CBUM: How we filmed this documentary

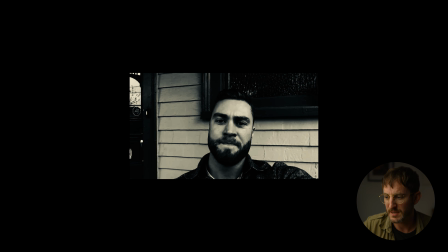20:39 We go from young Chris to present day Chris.
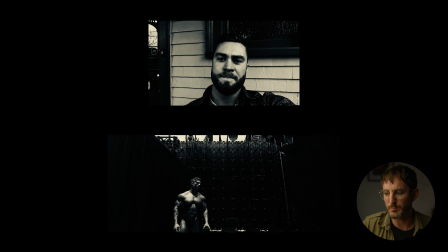20:42 We go from kind of a skinny guy just sitting on a doorstep to this big, strong action figure about to go win his 6th title. That's what you're looking for. You're looking for contrast. Every shot you put beside another shot can tell a story. You're a director. You're not just throwing stuff in your timeline. Really perseverate over this.
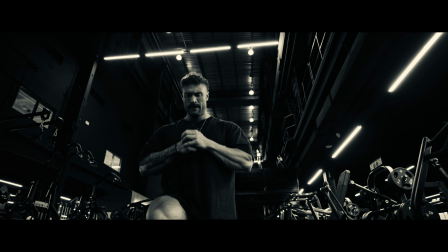21:00 Really think about this. This teaser took me 3 months to make. I kept coming back to it, re-editing it.
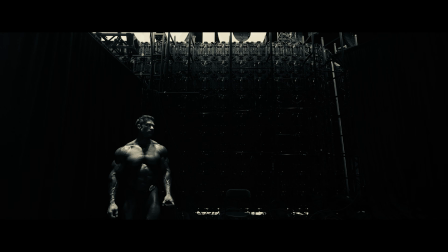21:06 I look at it on different phones, different formats. Was really stressing over each shot. You can see just here in my timeline how many different clips.
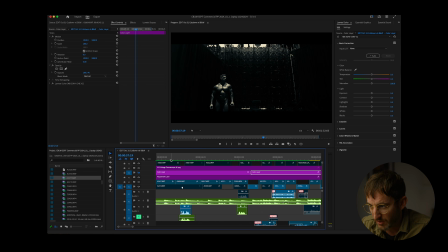21:14 I think I've actually cleaned it up. You can see all these clips here that are all disabled. That's because I was thinking, was this a better shot? Was this one a better shot? Did this one work? You can see even at the end of my timeline here, just so many different clips that never made it in, but I tried all of these. I find it's worthwhile stressing over this, but then it's also good to go with your original instincts. A lot of these shots are the first ones I chose, but I would go around and mess around, but there's always 1 or 2 shots at the end of a teaser that don't necessarily work.
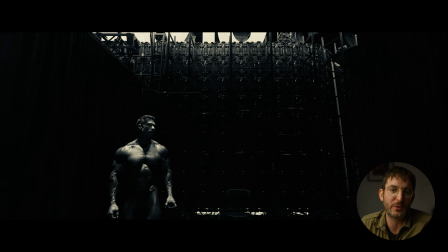21:40 This was Chris's, when I showed this to him, this was his favorite transition because it was. He said he looked at that and he goes, that young guy there doesn't know what's coming.
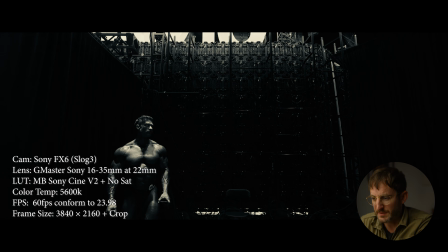21:47 And he sure didn't. And this was just on the FX6 16 to 35.
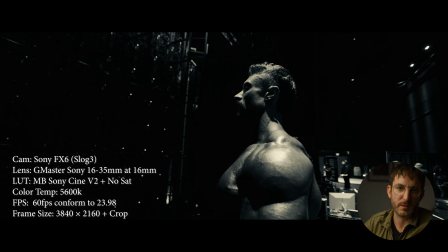21:52 You can see here, little hint, if you're shooting bodybuilding or anything where you're trying to show someone's physical stature, get on a wide lens. This is the 16 shot at 60. I'm just on my camera sack here walking around. And I do believe, oh, would you look at that?
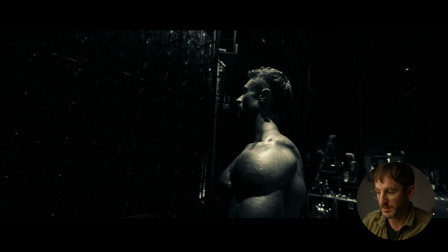22:06 I was gonna say there's gonna be image stabilization, but there isn't. That is just straight 60 frames.
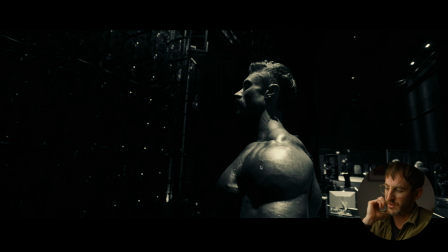22:11 That's why the camera sack's so great, because if you can just get your arms on it, you can get rid of your footsteps.
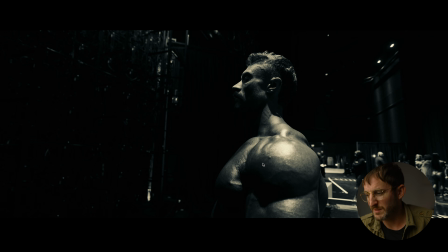22:16 Yeah, it's a pretty smooth shot. Oh, there's a little bump, but sometimes bumps are nice. This shot here is right.
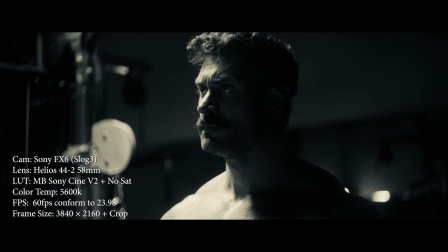22:21 We have Chris look at the camera right when he says these lines.
Only if you've decided to set your own.
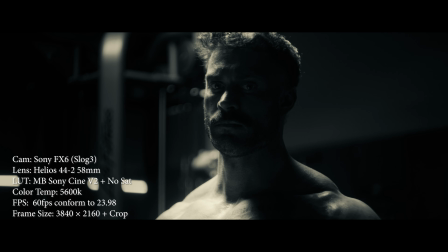22:28 And that's when he breaks the 4th wall for the first time. He looks at camera.
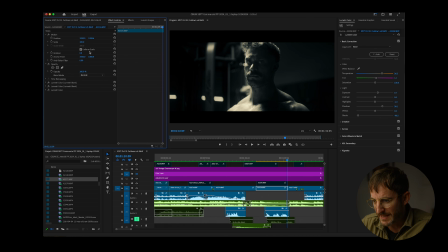22:31 You can see here with the footage, I had to mask out this side of the frame, and I used a mask here that just tracked along because that Life Fitness, they're not paying for anything, and it was very distracting.
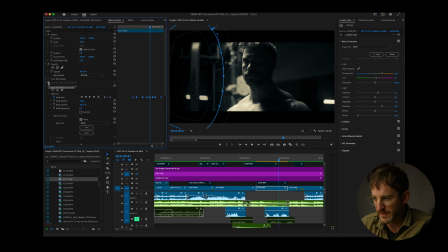22:45 I wanted our eyes to go directly to Chris's face, and with that too, Chris's face was a bit dark, so I added a mask on his face there. I know I could be doing this all in DaVinci Resolve, I just don't know it very well, and I'm very comfortable with Adobe Premiere.
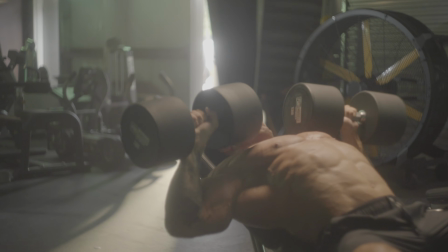22:59 This whole thing was built off my LUT, which you can get in my LUT pack. This is the high con LUT, and I love it.
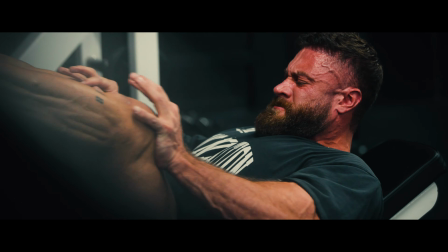23:06 It's just really punchy. You get rich blacks. I was monitoring this on set with that same LUT.
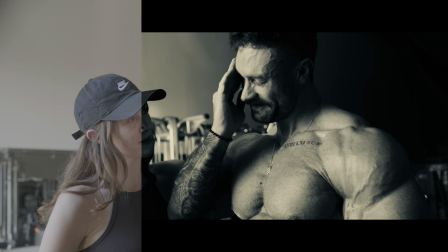23:10 My LUTs you can put on your monitor and look at that, and then I just brought it into post-production and kept working with it.
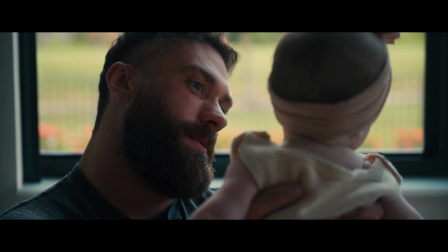23:15 My LUTs all have the Rec 709 conversion built into them. Then we cut to this final shot.
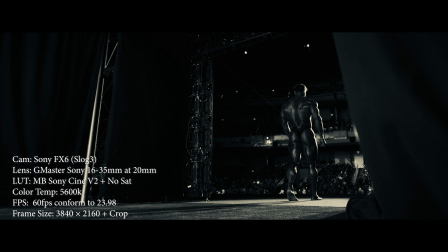23:19 I knew I needed a final shot. I needed some sort of curtain to close, and I thought maybe that was just gonna be a fade to black that felt like a curtain.
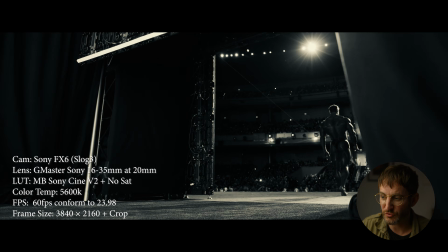23:27 But then when we were walking around the stage, I saw this door that would open and close for the main competitors. And it began to dawn upon me that this could be our curtain. So I was able to sneak into the back there and get the camera right on the ground.
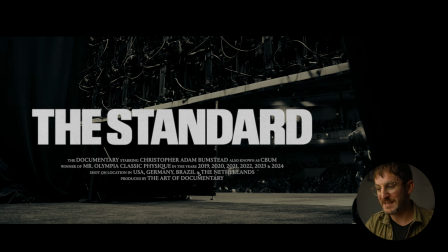23:41 And this is where I love the FX6. This is on that 16 to 35. You'll see just before this, I had a real-time shot.
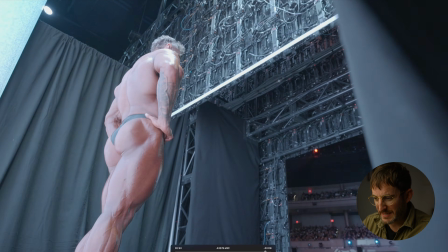23:48 And at the last minute, right as that gate's going open,
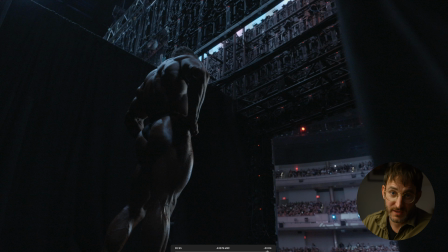23:52 I had to quickly switch to 12,800 ISO, go to 60 frames, and then add a quarter ND in.
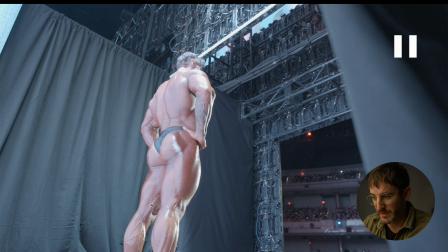23:58 And because the FX6 has that all super close and available, I was able to just do that really quick so that we then got this shot in slow motion.
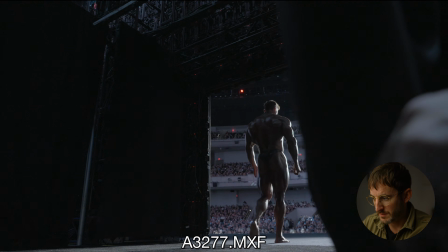24:07 Reached around to open up the curtain there,
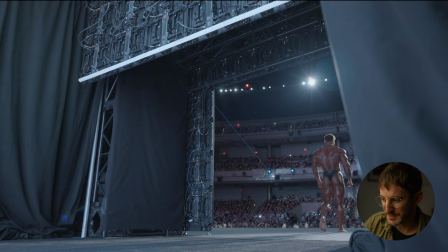24:13 while this dropped down, and then I added a little bit of post-production stabilization and zoomed in on this because there's a little bit of shake.
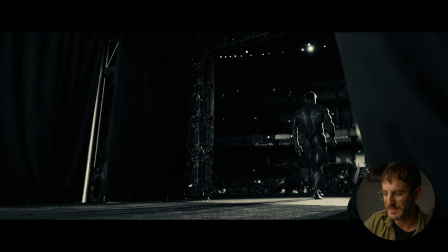24:19 I'm just holding this right on the ground there, trying to not get in the broadcast feed. We switch back over here and you'll see we added the title.
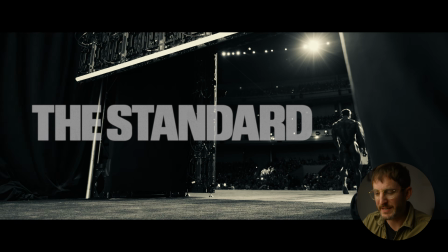24:26 Some of you asked if I had always planned to have the title on that side. No, that was just the framing. I wanted Chris to leave the frame here. I was hoping that he would kind of like leaving, going into this new future of his.
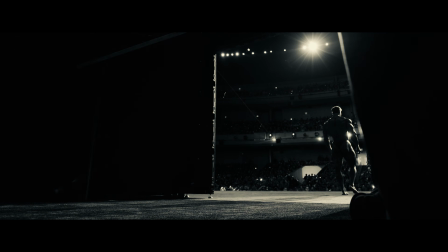24:38 He didn't quite leave frame, but it was fine because it worked perfectly for where the title was to land on this piece.
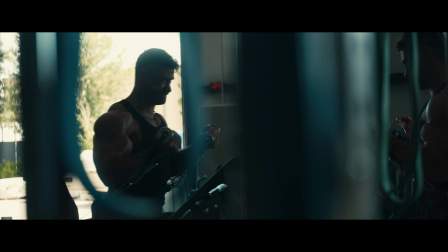24:46 There you go.